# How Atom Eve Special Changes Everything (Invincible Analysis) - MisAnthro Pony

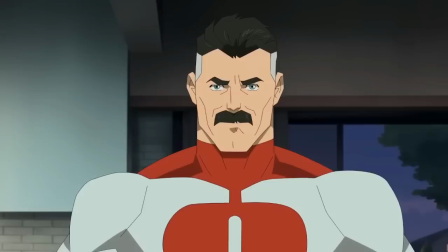(12:28)
Another thing that helps demonstrate this is actually the background music. It does an amazing job demonstrating how Nolan is feeling, especially since there's no dialogue during this sequence. It starts off low and ominous, as you can feel the pent-up anger he has due to Mark not having his powers.
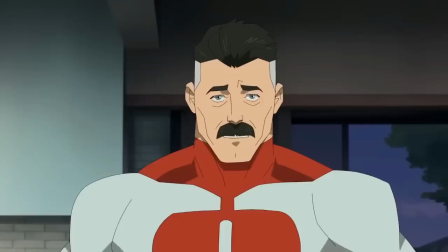(12:42)
And as the music builds up, he takes a step forward like he's going to do something horrible. And as he begins to regret thinking about what he was considering, it turns into something more soothing. Without uttering a single word, Nolan manages to tell the audience so much with just the range of his expressions.
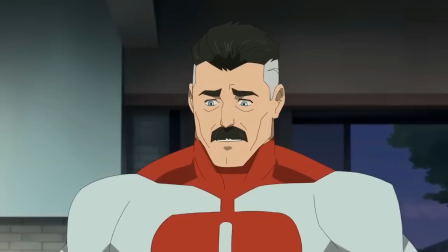(12:56)
In a way, Nolan didn't want to conquer Earth anymore because of humanity's effect on him, but what he wants doesn't matter to the Viltrum Empire.
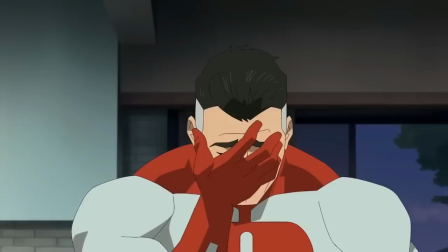(13:03)
So now he's stuck in a truly impossible situation, choosing between loving his family and fulfilling his duty.
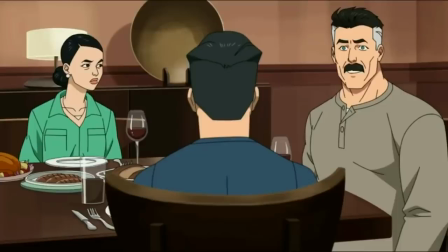(13:09)
He settled on Earth, married, had a child, and got to live through his best moments as a dad. It softened him and his heart, and you can really see a struggle between duty and being a family man.
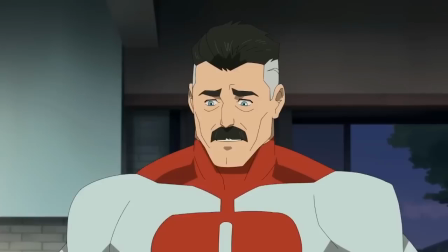(13:19)
Maybe he was thinking about conquering Earth after Debbie and Mark died of old age. He was fully content with living a peaceful life with them, waiting until after everyone he loved passed away.
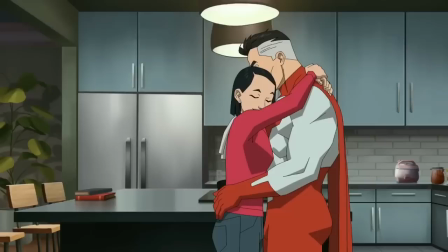(13:28)
He didn't want to put them through the conquering of Earth because he cared about them too much for that. Not only does this show how much he cares about Mark, but it also shows how much he cares about Debbie. Nolan could have easily just killed her when Mark was a baby and raised him on his own, molding him more to his liking.
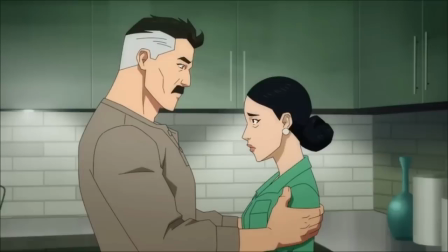(13:43)
But he didn't. He chose to stay with her. He chose to live that life. So he does truly love her instead of just thinking of her as a pet or breeding for offspring.
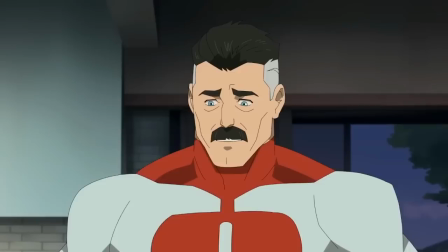(13:51)
He doesn't feel as angry or frustrated as he normally would, if even at all. It's not real anymore. But something else is. He wants to ask himself what he's doing, but he can't even finish the sentence in his head.
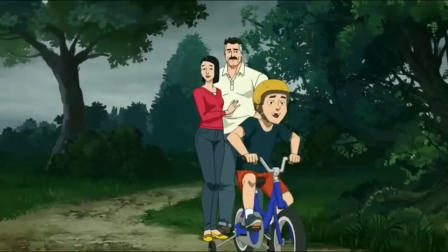(14:02)
Whether he acknowledges it or not, Nolan is truly proud of the life he's leading on Earth, even though it was built on a lie. He comes to believe it in himself, making it no longer a lie, but a cold truth. I would even go so far as to say it's a massive improvement over the comics.
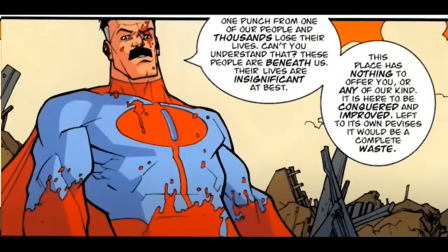(14:16)
From what I've seen, the comic version of Nolan doesn't show him visually struggling with his humanity up to the present day, but the animated show does show that side of him.
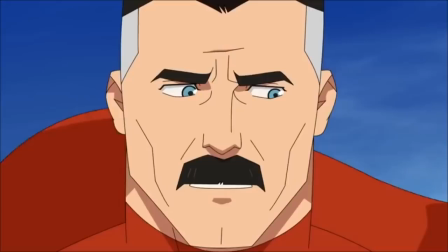(14:24)
Not only is it faithful to the source material, but it builds upon it to tell an even better version of the story. It's this inner conflict that makes Nolan an incredibly compelling character.
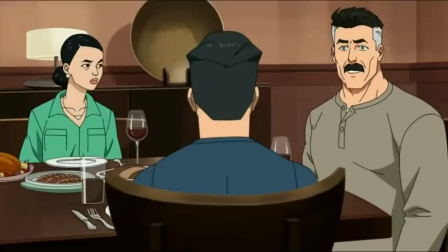(14:33)
It's both sad and wholesome seeing him being a father due to the tragedy of the full context, beginning to be conflicted and choosing his life on Earth or his mission.
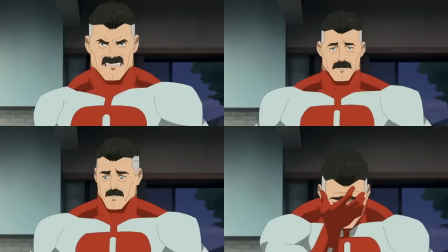(14:40)
This goes to show that with animation, you can get a lot shown without dialogue. I really love how the animators were able to capture how much he's forcing himself to hold back that rage, and how he was able to stop himself and show compassion. As I said before, this moment is only 18 seconds long, and yet it manages to be one of the most powerful scenes in the show so far. The
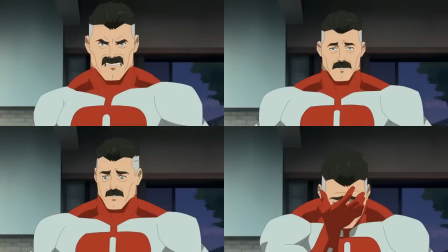(14:59)
amount of emotion it gets across in that small span of time is so intense and raw that it puts 95% of animated shows today to
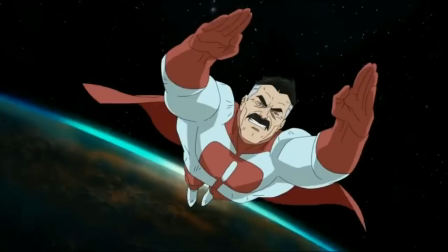(15:05)
complete shame. I can definitely say with full certainty that they're really doing well in staying true to the comics, as Nolan continues to be the peak of Invincible's story.
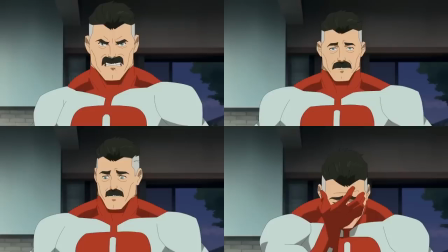(15:14)
This post-credit scene was something that could have easily been cut from the Adam Eve special, but they left it in. And in doing so, they strengthen Nolan's character even further. Seeing him go through all those emotions, the look of anger towards his weak family and the disgust he felt for what he was thinking of doing,
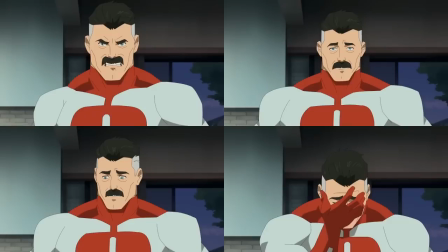(15:28)
all within a few seconds is top-tier writing, which is nothing short of what you should expect from Invincible.
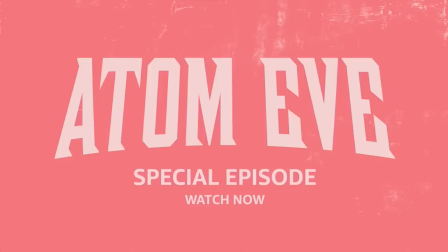(15:34)
But what about the rest of the episode? How does the Adam Eve special as a whole stand out compared to the end credit scene? Well, that's a video for next time.
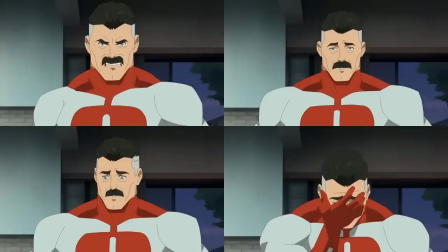(15:43)
For now, let's leave off in saying that if the writers can pull something like this off in a small amount of time, then Season 2 of Invincible is in good hands.
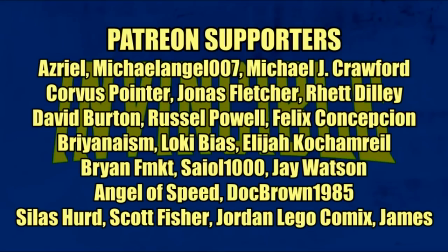(15:54)
Thanks for checking out my review. If you liked what you saw here and would like to support me, check out my Patreon in the description. Every little bit helps, and I always appreciate those who support my work. Until next time, stay cool.